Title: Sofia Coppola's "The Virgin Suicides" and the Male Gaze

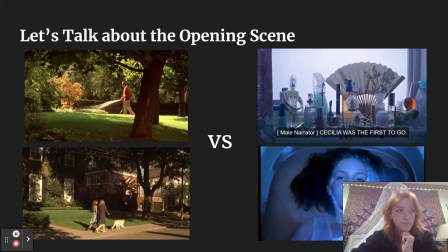249s
We see Cecilia, the youngest of the Lisbon sisters, and we see the caption here. Cecilia was the first to go. So we are first introduced to the movie by seeing Cecilia's first suicide attempt.
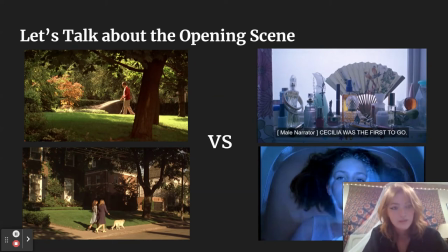263s
She didn't actually end up successfully taking her life, but this starts the mysticism of the whole movie. We learn, everyone in the neighborhood learns that this young Lisbon girl who's never allowed to leave her home tries to kill herself.
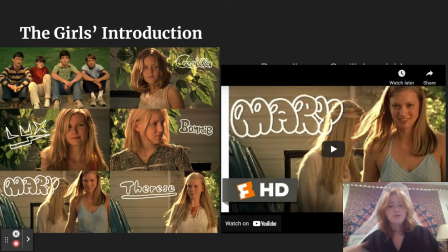277s
Okay, very sad, But then abrupt cut after we after we learn that she tries to kill herself Then we're introduced to all of the girls from the boys and here's what it looks like watch it first And then I'll talk about it.
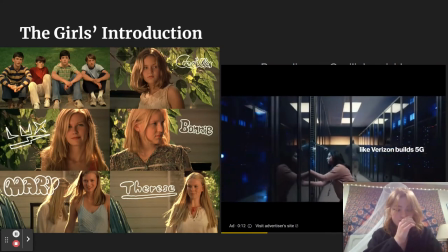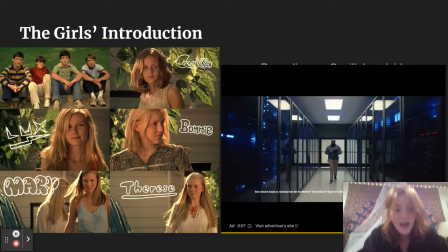299s
Oh My god, there's an ad I'm so sorry
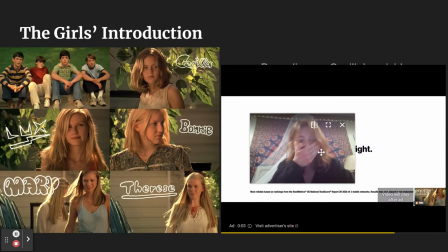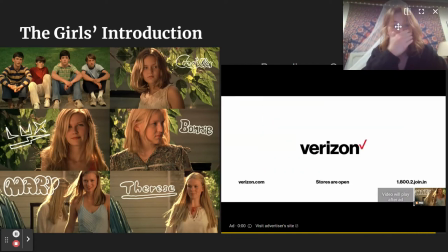306s
Okay
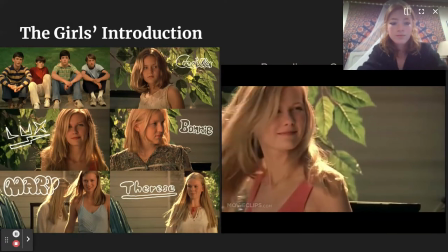310s Cecilia the youngest was 13 and Lux was 14
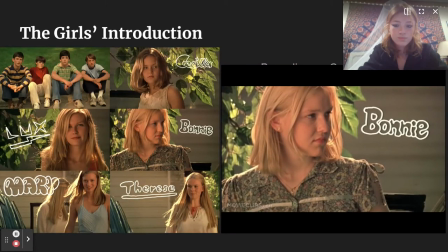320s Bonnie was 15, Mary was 16,
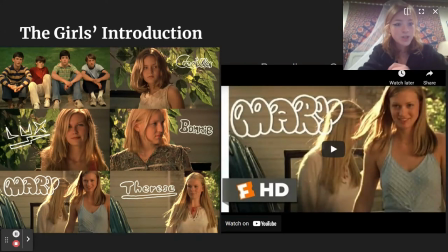327s and Therese was 17.
Okay, so we just learned that Cecilia, the youngest, the 13-year-old, just tried to kill herself. But then we get this beautiful introduction with bubble letters and a little star for the eye. It's just, it feels a little inappropriate when you watch it,
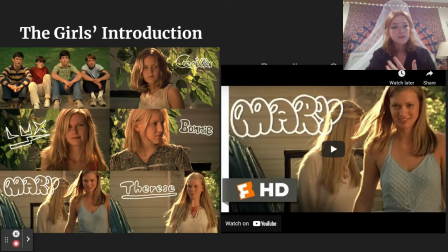345s
because you're like shocked seeing such a young girl trying such an insane and permanent thing, like taking her life, and then quick cut to how the boys see them, which is really just in a childish light, in my opinion.
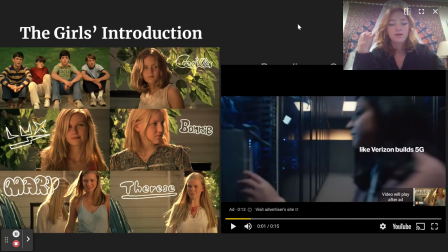364s
Now, moving on. Not, I don't need to see that again. Okay, next,
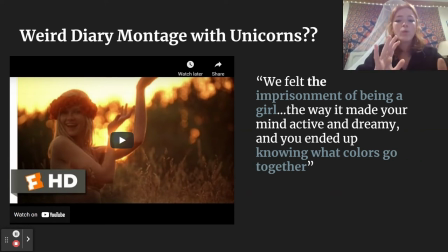371s
as we move on later into the story um we learn about how the boys collect these artifacts of the girls over time whether it be through going in the house themselves if they met the girls but also the diary which is what we're going to be talking about was stolen from
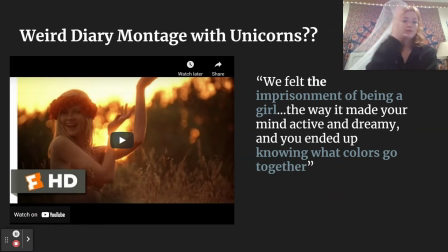388s
a plumber's assistant who passed it from boy to boy to boy to boy finally to these couple of boys and they're going to start reading cecilia's diary and listen to
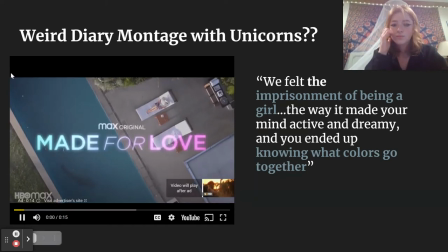399s
this excerpt oh my god newest endeavor is a chip implanted
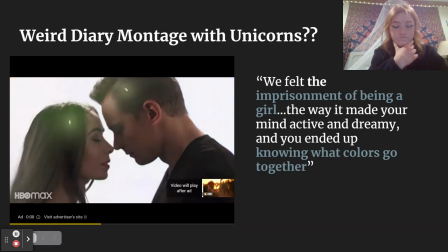404s
into couples brains to merge their thoughts oh i don't know what i
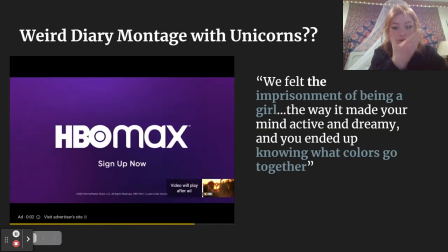410s want but i know i don't want you all right i okay
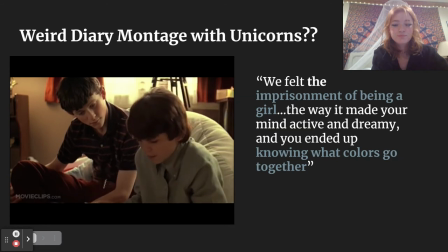420s elm trees how many pages can you write about dying trees
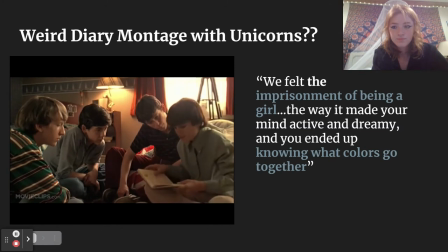426s Here, something about Dominic.
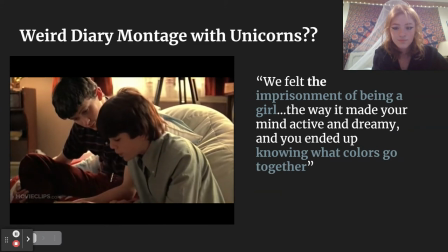431s Palazzolo jumped off the roof today over that rich bitch porter. How stupid can you be?
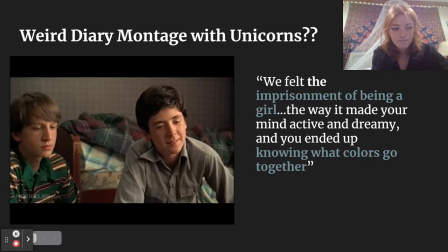438s Today we went out on the boat. It was pretty cold. We saw a couple of whales. Lux leaned over and stroked the whale.
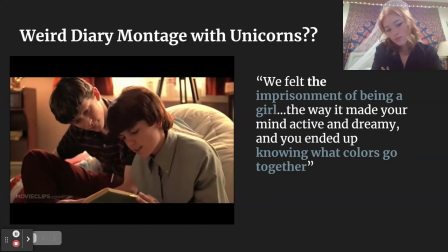445s I didn't think they would stink so much. It's the kelp and their baleens rotting.